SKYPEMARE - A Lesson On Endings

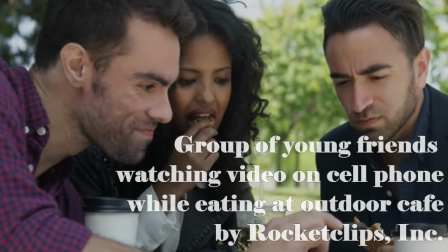Tell me if this has happened to you before. A friend thinks you should watch this scary video they found on YouTube.
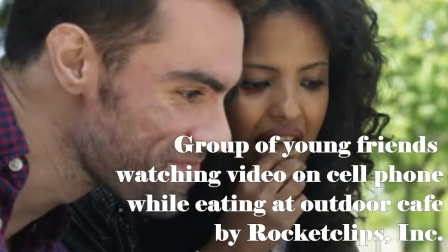Why did they recommend it to you? Well, in their own words, the ending's pretty good.
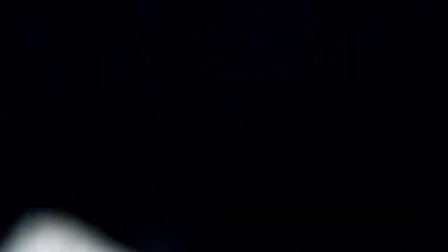SKYPEMARE is an excellent example of poor acting and writing seemingly being redeemed by its ending.
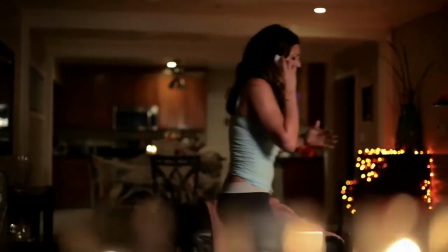This begs the question, can an ending truly redeem a horror short?
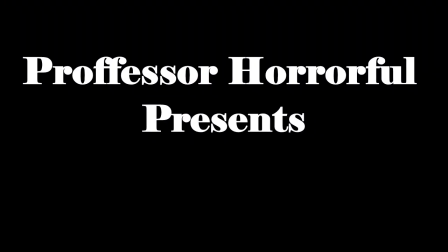I suppose it's as best a time as any for me to teach a lesson on endings.
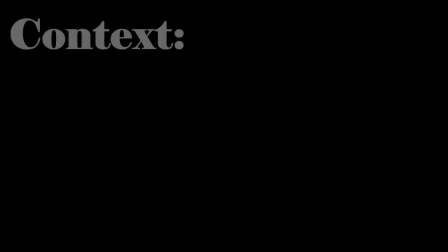The first thing we need to understand is the context for which we watch a horror short.
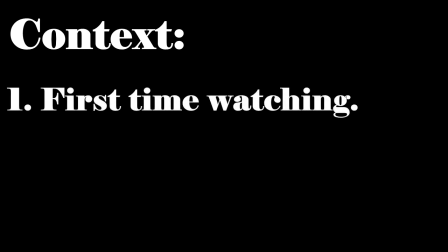One context is the one in which we're watching a short for the first time, and one where we're re-watching a horror short.
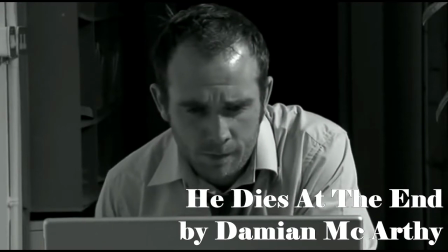Each context is defined by our experience while watching a horror short.
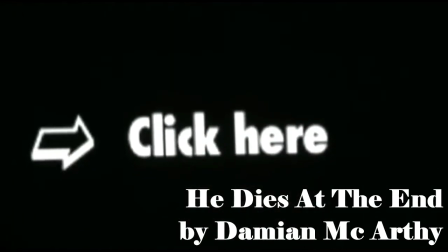If we haven't watched it before, we are receiving new information and can't predict how the short will turn out.
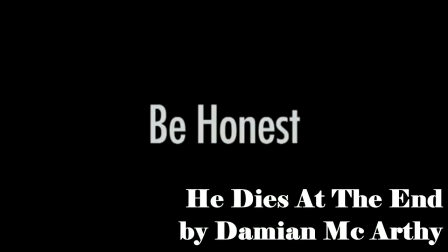If we have already watched it, we are anticipating each next key event of the short and use the outcome of the short to re-evaluate what comes before it.
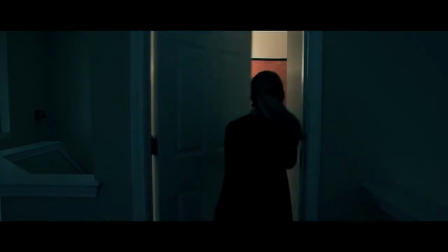For example, in the horror short Bedtime by Jonathan Castillo, on our first viewing,
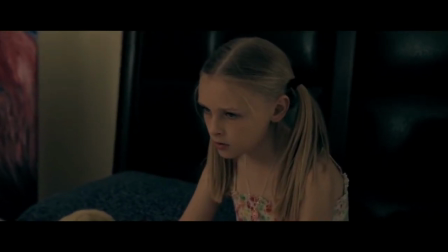we are off-putted by the sudden monotonous performance of the little girl on the bed, and we speculate on the monster that is underneath her bed.
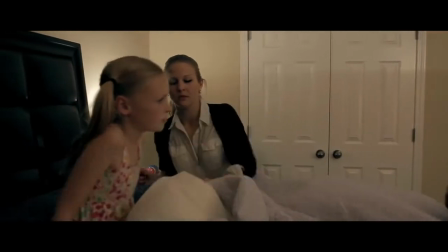If we've already watched this short, we know the girl on the bed is in fact the monster and the real girl is underneath the bed.
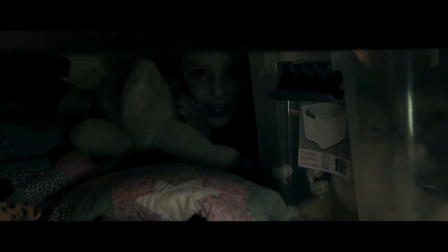We now understand that the girl's performance isn't poorly done but simply accurate to the short's true intentions.
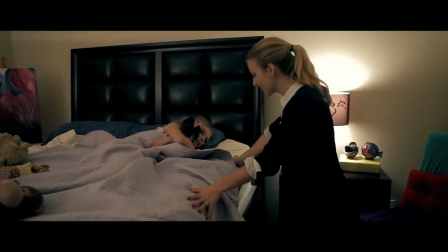The significance of the mother kicking the ball under the bed is recontextualized when something kicks it back at the end.
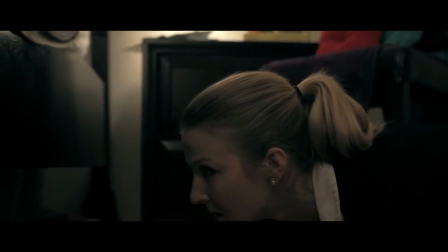I could also spend an entire lesson just talking about the execution of this scene.
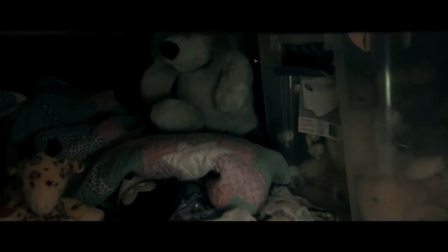It's dark, and all we can see are toys. It's silent. Silence is good.
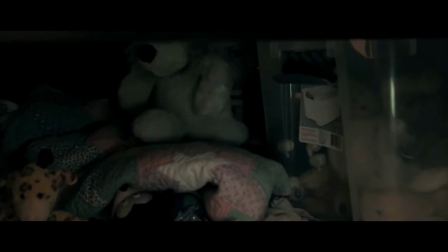The movement of a teddy bear shocks us, and we find something we don't expect.
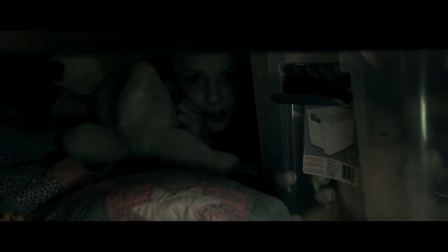A girl. There's a monster on the bed. The next shot shows the mother, but the camera is underneath the bed.
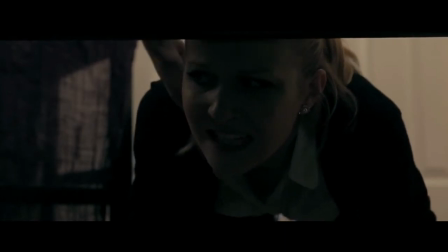We can't see what's on the bed. We can't save her. This is really good filmmaking.
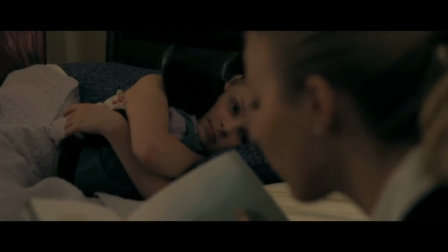Bedtime is an example of how context shapes our viewing experience of a short horror film, as well as how a short's ending greatly impacts said context.
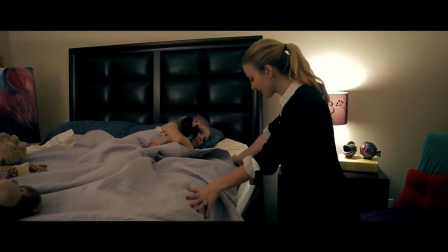Each context is equally accurate. These two different experiences of watching a horror short is no less valid than the other. When making a horror short, you should be taking both of these experiences into account.
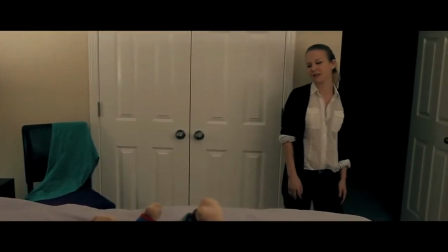You want your audience to still enjoy the short even if they already know the ending, but you also don't want to spend the entire short setting up an ending we don't know yet.
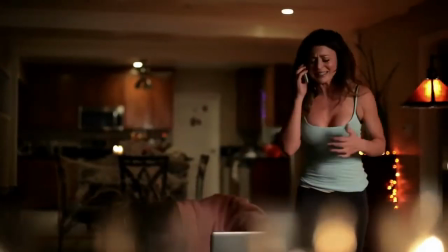SKYPEMARE by John Fitzpatrick, uploaded in 2014, is a horror short whose significance is completely defined by its ending.
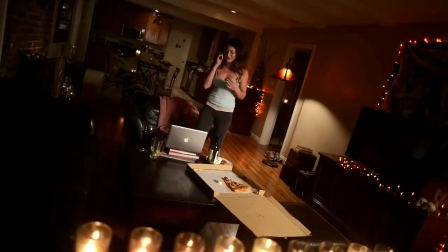Without it, it would not have over 2 million views. If you have seen this short before, excellent, you're caught up.
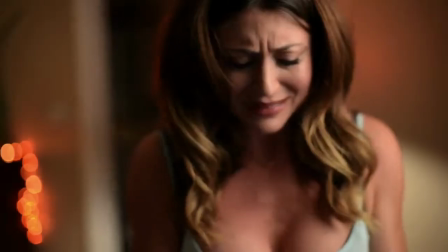If you haven't, don't worry, I'll walk you through it. What better place to start a lesson on endings than the ending?
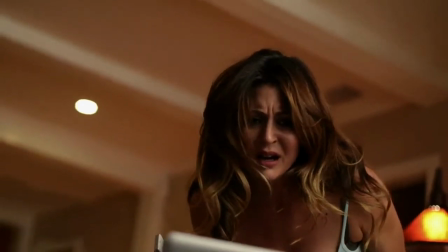Jenna has been murdered. Her friend Allison has called the police. The murderer has found Jenna's phone and Allison's address through the contact list.
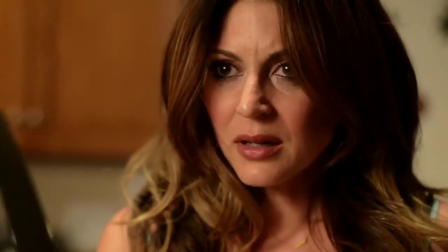In a panic, Allison grabs a kitchen knife, runs to the door, slips, and the knife she's holding impales her abdomen.
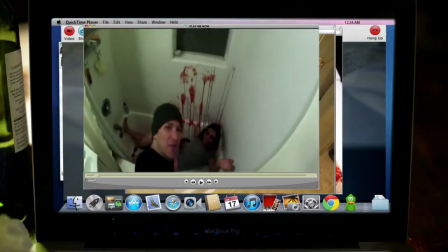Jenna reveals it was simply a Halloween prank, unable to see Allison, who is dying on the floor.
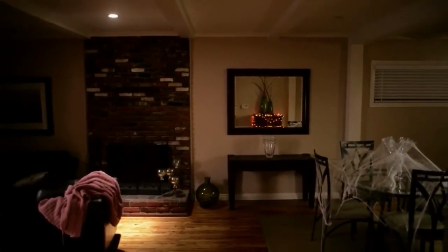As far as endings go, it's pretty good. This cheesy irony that defies the audience's expectations is unique and impactful.
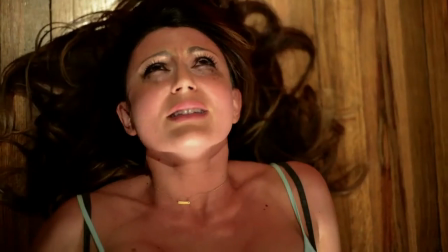It's a perfect mix of tragedy and slapstick. How does the rest of the short hold up? It doesn't. The short begins with a conversation between Allison and Jenna over Skype.
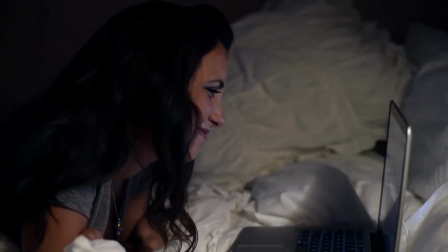Eventually, I will have a lesson talking about appropriate dialogue in short horror films. Until then, I'll give you this advice.
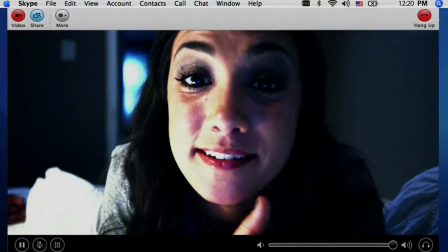If your dialogue can be easily found in a romantic comedy film, you're going to need to do some rewriting.
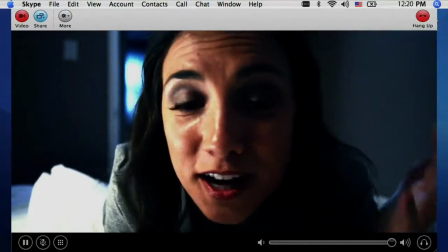The purpose of dialogue in anything is to reveal information. Some of it is important to the story, some of it isn't.
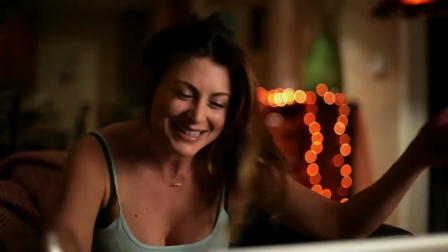In the context of watching SKYPEMARE for the first time, we can't tell what information given in this scene is important and what isn't.
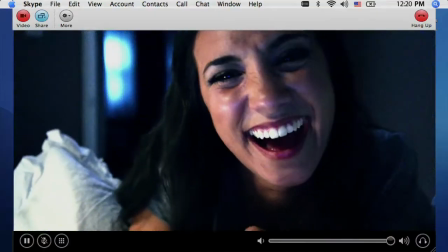In the context of having already watched it, we can better understand what information can be kept and what doesn't need to be there.
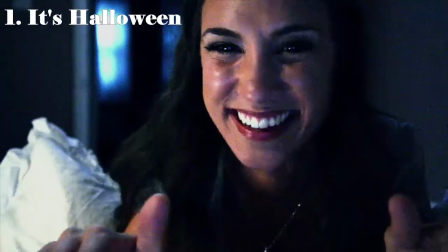Here is what we find out in this conversation. It's Halloween. Allison's boyfriend broke up with her.
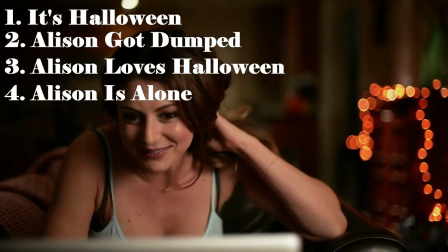Allison's favorite holiday is Halloween. Allison is alone. Jenna has a boyfriend named Steve.
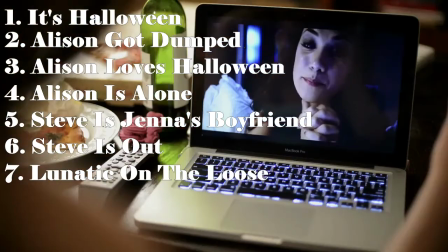Steve is out. A lunatic has broken out of an asylum. Jenna met someone at a bar.
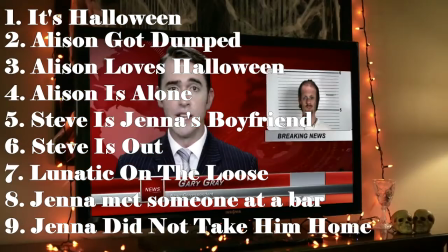Jenna did not take the guy home.
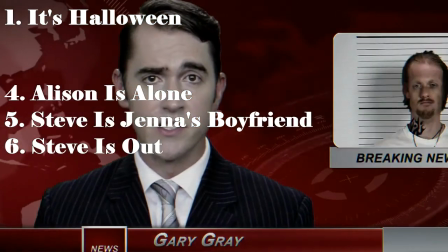Out of the 9 pieces of information, only 4 of them are important to the story. Because we're watching it for the first time,
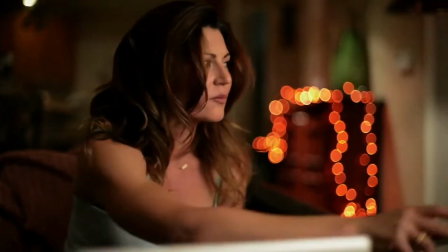we accept all information given as important, but if we know the outcome of the story, the dialogue spent revealing the information relevant to the story is fulfilling,
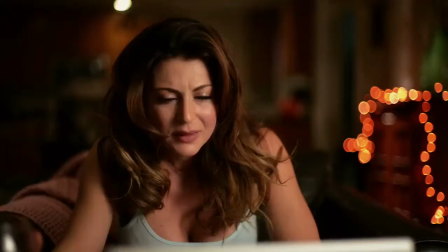while the dialogue spent revealing the information irrelevant to the story is a drag to get through.
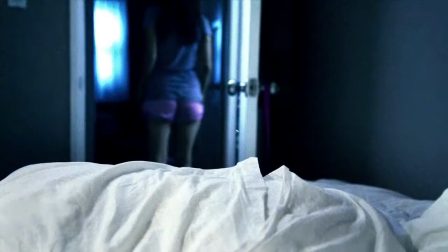Allison notices someone walking behind Jenna. Jenna investigates, and we get music in place of silence.
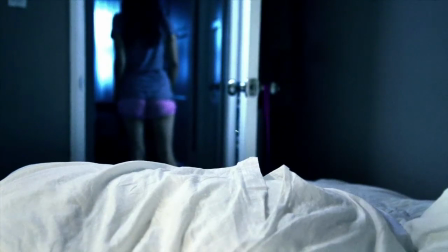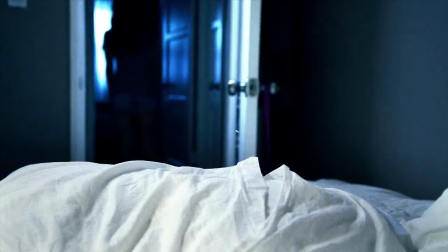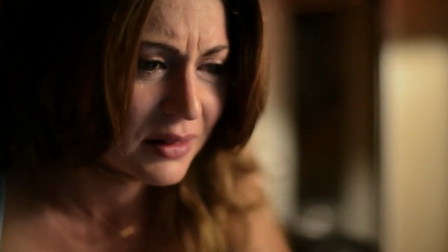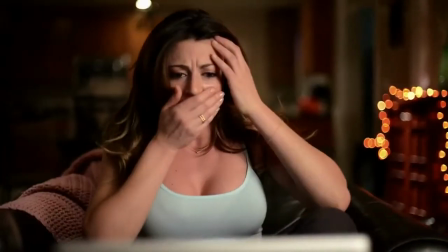Music in horror works well to build atmosphere. It's not very good at actually scaring you.
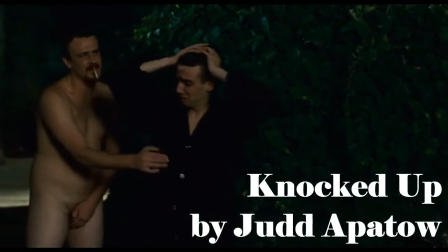For example, in comedies, you're never going to think that the music made the scene funnier,
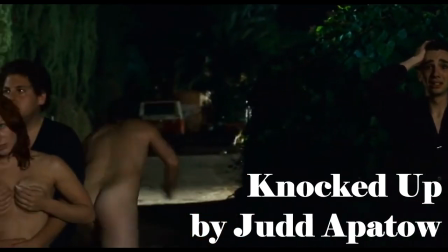much in the same way with a horror film, music can't make a scene scarier.
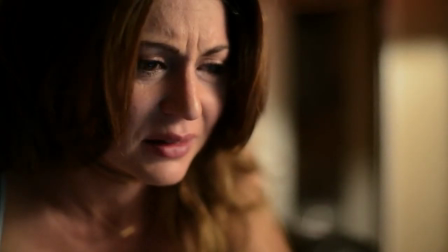An issue that arises from the premise is that the protagonist isn't in any danger.
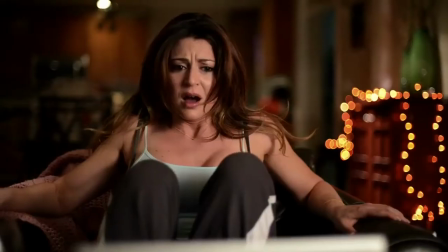The idea of viewing a home intrusion from the perspective of the camera of computer is interesting.
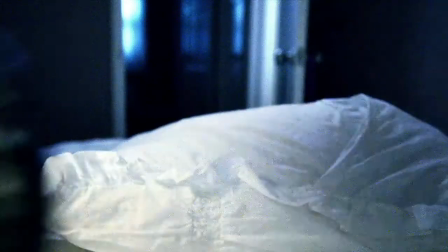Unfortunately, most of the short is spent on Allison's reactions, and the intruder immediately finds the computer and disconnects the call anyway.
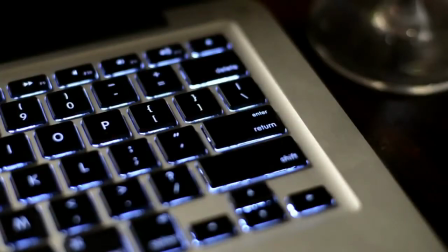This is even worse when considering the context of watching this a second time.
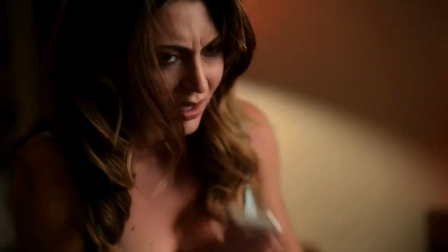Knowing that what Allison is viewing is merely a prank completely removes all tension.
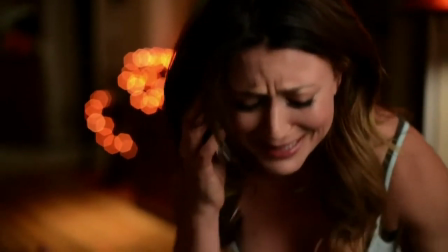There are no stakes. What we're watching leaves no impact on us. It's sort of like finding out your favorite TV show all took place in a dream.
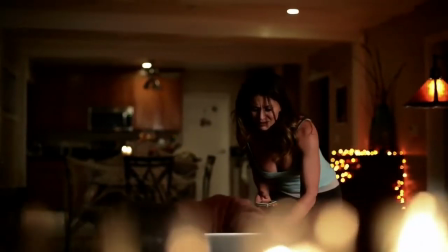The ending seems to devalue everything that came before it. Allison unsuccessfully makes a 911 call.
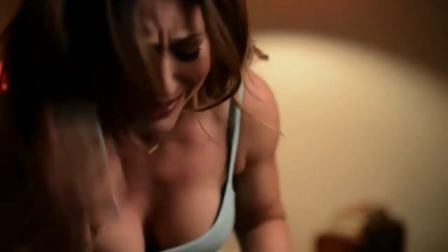On the second try, she succeeds and gives an address. The emergency response immediately hangs up.
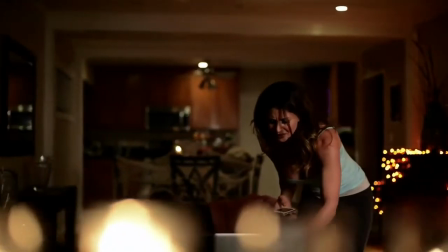Most response units will stay on the line in case there are any updates. She calls him a third time, it's not clear why.
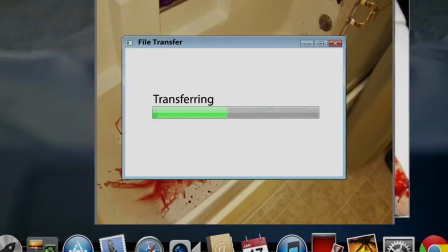She begins the call like this.
911, what's your emergency?
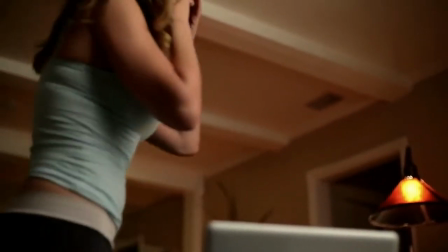Please, she's gonna die. Please, please.
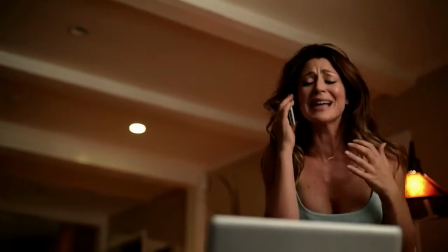I understand that Allison is in shock, but most people understand that when calling 911, you have to be as straightforward as possible.
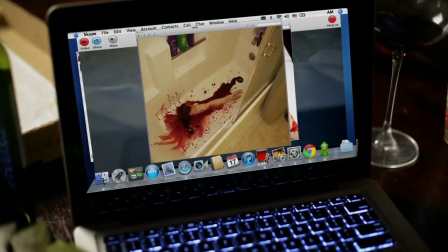Pictures come in of Jenna's dismembered fingers and an arm. In the context of watching it for the first time, it's gruesome,
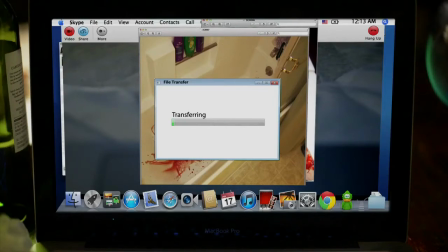but having something like this makes it feel like the protagonist no longer has a chance of saving her friend.
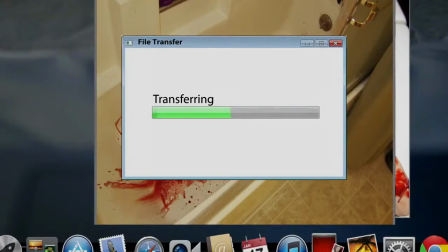As important as it is to have stakes, it's also important to give your characters a chance of survival.
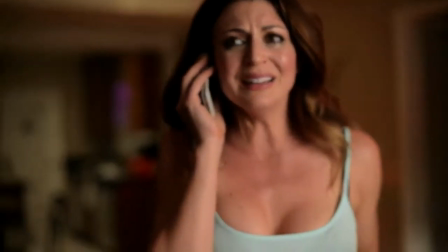Police and medical are dispatched. Now we need some information.
The response unit says they need information, but never actually ask any questions.
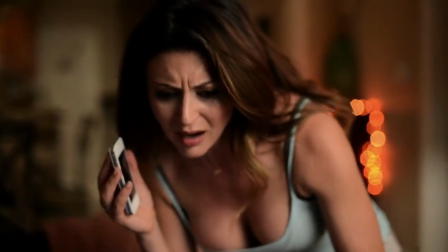This is because the focus of the scene is on Allison watching a video sent by Jenna.
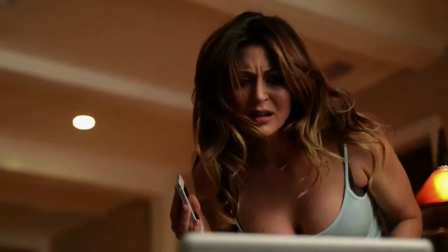We discover that she is dead, and we arrive where we began, the ending.
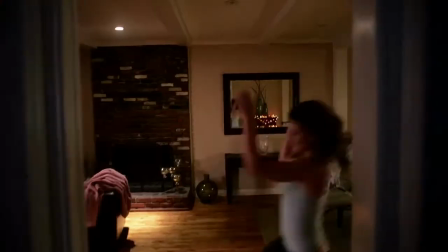Now Allison is finally in apparent danger, adding stakes that have ultimately been lacking in this short, and we get the punchline.
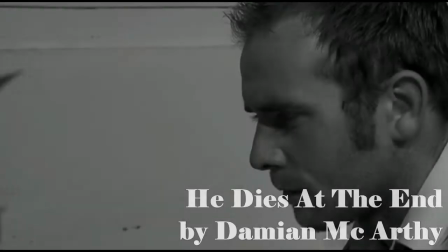It's funny, the ending seems to work better out of context than in. What's important to understand about an ending is that it's a culmination of what comes before it.
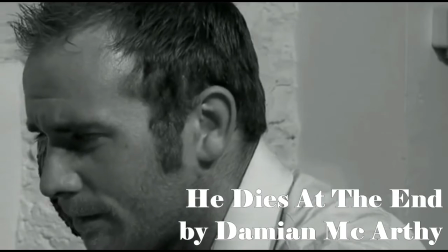It's not a scene so much as it is a moment of catharsis. This is where the ending suffers.
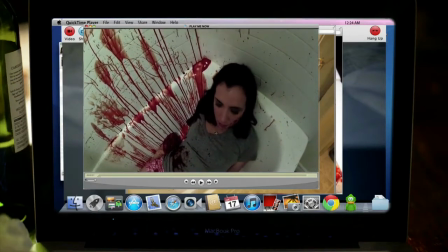Nothing has built up to an ending like this. You can stick this ending onto just about any short, it wouldn't make a difference.